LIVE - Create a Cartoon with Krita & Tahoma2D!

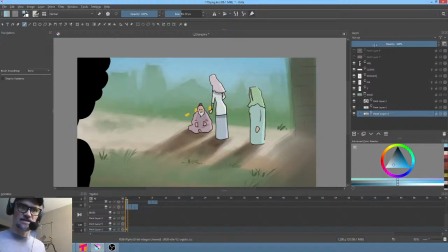8:22 Okay, that's interesting. That's actually quite interesting. Let me turn that on and see what happens. Okay.
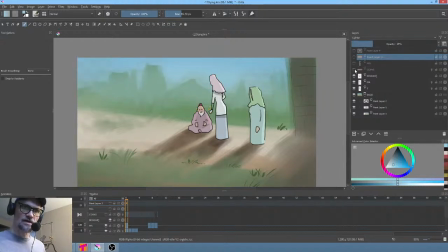8:37 I'm not thinking that's helping very much, but let's just keep... That's the animation of the coins. Probably for my purposes right now, I could take those guys out. So I just want to kind of see this guy.
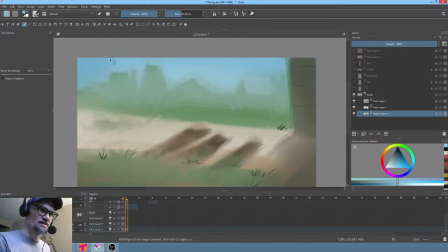8:53 So like I said, the idea was this is kind of a darker situation because Tianara's mother's kind of the bad lady kind of thing, but I'm just not. When you've got a bunch of shots right before it that have a bright sunny sky, it doesn't really quite make sense, does it? So
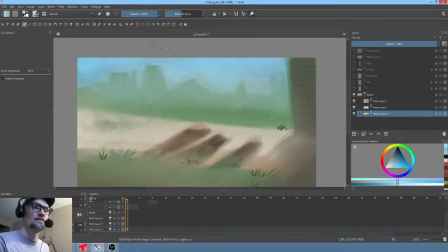now this is a bit of a flip from reality. Check out on Zuko back there. In that really
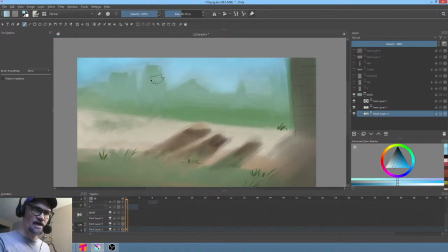9:26 the atmospheric perspective usually suggests that the sky actually gets lighter toward the horizon. So let's just kind of do that, and then we'll just enrich our color a little bit. There we go, that's better. Just to scribble, scribble, scribble. Doing the Bob Ross thing, I suppose.
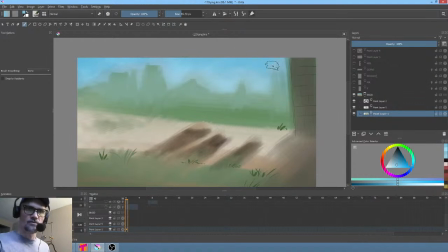9:46 Happy little clouds. Of course, there are no clouds. You want clouds? Okay, we'll do cloud. I'm not even going to use my cloud brush. I'm just going to put a little bit of cloud in there. really fun.
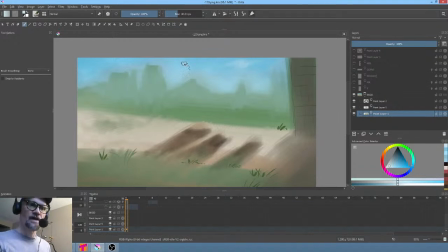10:02 And actually, this kind of does a better job of getting the attitude I was trying to get in the shot, in that instead of having our typical fluffy clouds, these are a little bit more edgy and angular. I mean, maybe I'm thinking too deeply about it, that's for sure, but yeah.
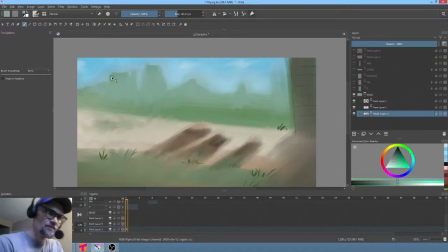10:20 We'll go with that. Okay, so now this, basically my contention is that a little bit of blurring with this background silhouette of buildings and stuff is fine, but
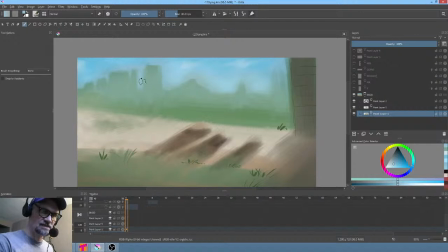10:40 we need a little bit crisper edges, let's say. Crisper edges.
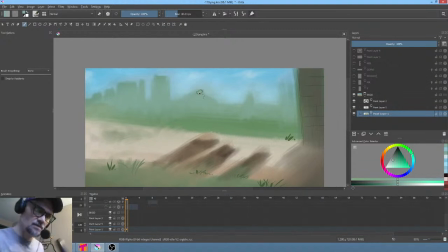10:46 So yeah, at this point there's 2 concurrent users. That means most of the world, you know, 8,999,000. Well, I guess it'd be
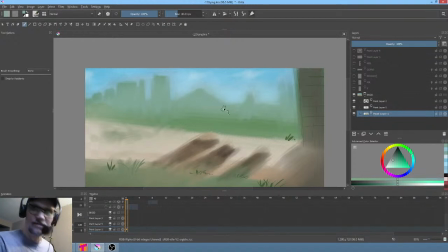11:05 7,999,998 people aren't interested in seeing me paint a background. Morning, babe. 2 are. Oh, it's an amazing thing. I keep friends and family keep asking me, "Hey, Dave, how's the cartoon going?"
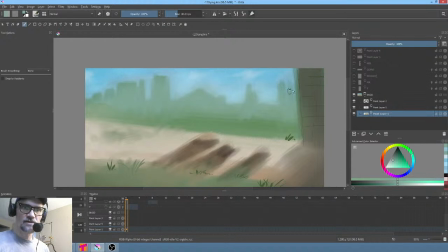11:25 I'm like, well, at this point, it's looking very much like I've almost got the first episode ready to start blocking in the musical score and the voices, and which is kind of crazy.
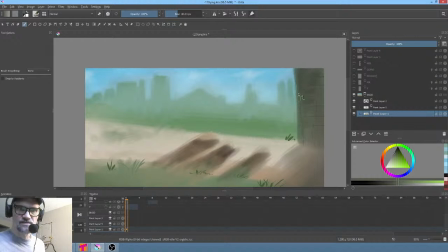11:46 It was originally written and conceived as a double-length 48-minute episode. So at this point, about 32 to 34 minutes. Yeah, you know what?
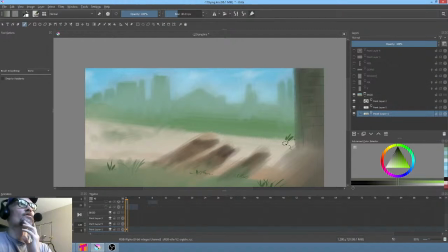12:00 I would tell you, just wait for the algorithm to catch up. Are you referring to something with the live stream? Oh, I see what you're saying. With the audience. Oh yeah. Yeah, but no, I mean seriously, no one really cares.
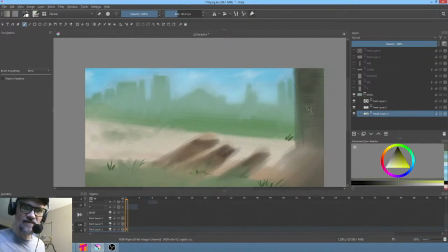12:14 Even in the world of animation, what I think is probably true is that most people that are interested in animation, that are on YouTube, you know, they're either looking for instruction or they're looking for inspiration, right?